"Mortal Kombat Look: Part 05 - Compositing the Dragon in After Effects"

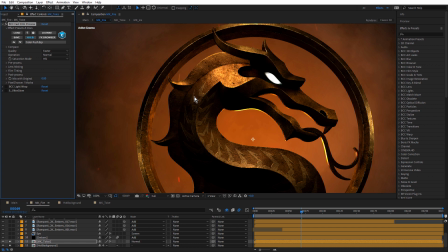And it was a little bit too much for me, so I just
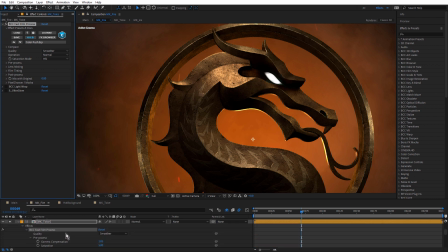applied it, but then came through and just adjusted the contrast and the gamma compensation, and not much more than that. Maybe just a little bit of post-saturation, just decreasing that.
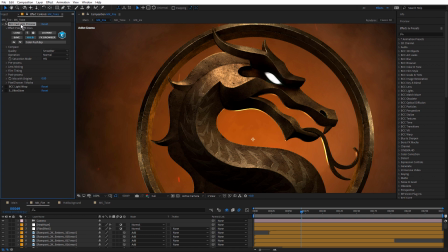I often will do that with these film effects for Continuum. Just apply a preset and just fine-tune that for my look. Now, after that, we have light wrap. I'm just going to zoom in.
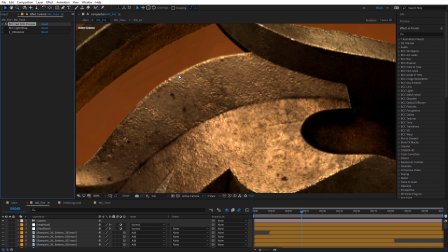I always feel you need a little bit of light wrap to make these composites more convincing, and BCC light wrap is definitely the one I turn to. Let me just turn that on, and you can see the difference that makes. So that's wrapping some pixels from the background around this object.
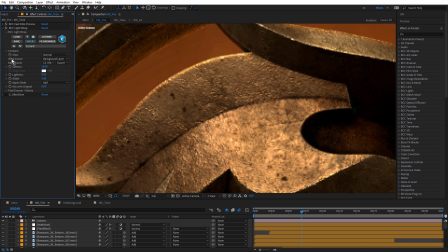Let me just open that up, and you can see that for the wrap source, I've chosen the background layer. So that's the reason why I needed to pre-compose all of those layers that comprise the background into this hot background comp. Then I can choose that as the wrap source. You can see what a big difference that makes.
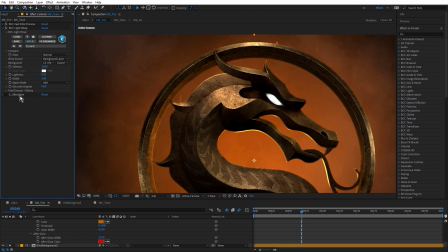Now, after that, we have Ultra Glow again. Ever since Ultra Glow was introduced into Sapphire, it's really something I turn to a lot. Let me just turn that on. They're giving me a nice warm glow.
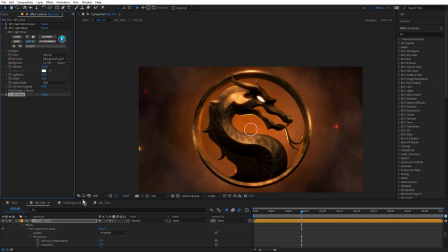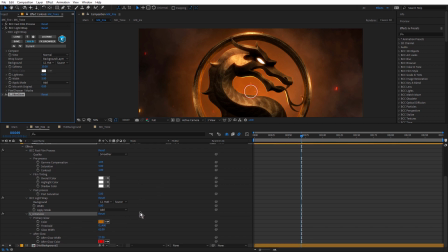You can see for the primary color, I've chosen a light orange, and for the afterglow color, I've chosen quite a brilliant red.
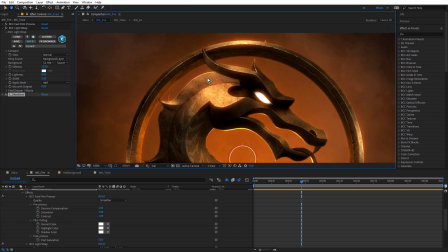And notice how it's being picked up on the brightest areas of this dragon.
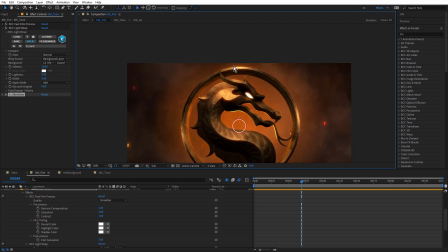If you've watched the lighting tutorial, you remember I added a light that added these highlights onto the ring. And I did that on purpose because I knew I was going to add ultra glow and it would pick those highlights up. You've got a little one here and this one here and this one here.
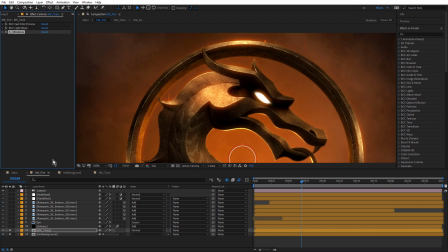We just close that up. So without the effects and with those effects. So it's starting to feel like it's more integrated into the background. And remember, I added that backlight and I keyframed it from orange to blue.
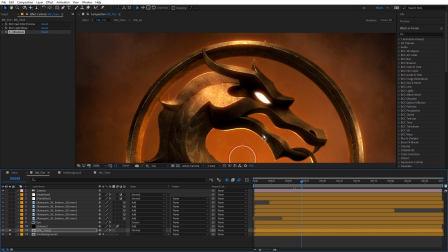And there was a reason to have that orange at the beginning because it was going to be on this, hot orange background. Okay, so above that we have another particle illusion embers layer with ultra glow.
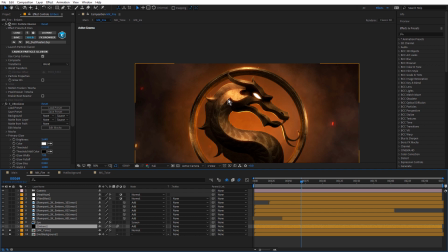And that's always a good thing to do because it helps the foreground object feel more integrated.
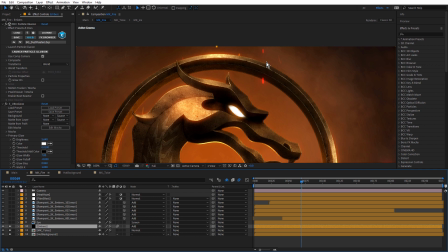And if I turn that on, you can see that these are in front of this foreground logo. And that helps add a bit of depth to this.
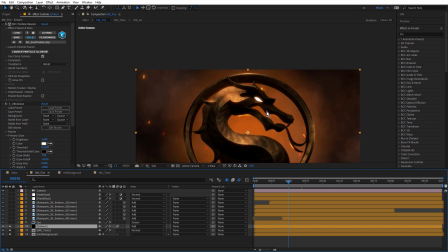If you've got your 3D object always sitting over the background with nothing in the foreground, it can tend to end up looking a little flat. And notice we also have a duplicate of the camera in here so that these 3D particle illusion embers will also react to the same camera.
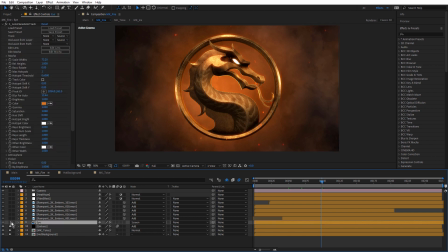Now above that, if I just solo this, we have this eye render.
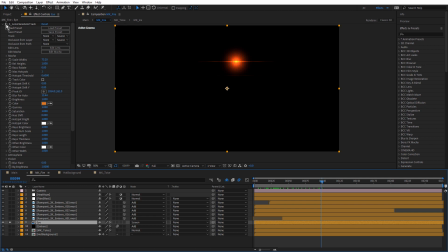And if you've watched the previous tutorials, you remember that I rendered out an emissive pass from Redshift in Cinema 4D. And that was on purpose because I knew I was going to apply Sapphire Lens Flare Auto Track. And all I had to do was apply Lens Flare Auto Track and choose a preset.
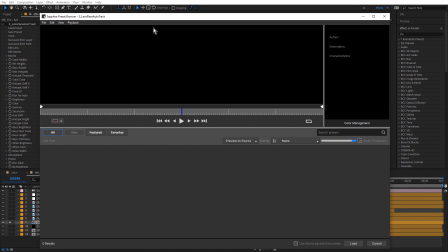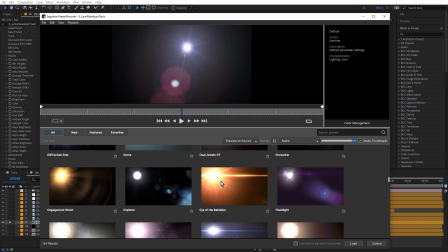Just coming down the list and grabbing a preset. I think it was this one here, Eye of the Beholder. And just made some adjustments to that preset.
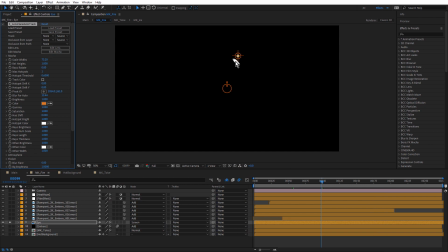And it automatically locked on to these bright pixels because they're the only bright pixels besides black in this render. We just turn that on. You see it just locks on like that. And I don't have to do anything.
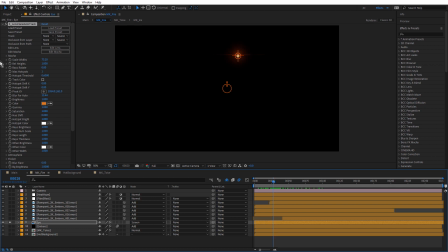You can see, let me just turn that off again and zoom in.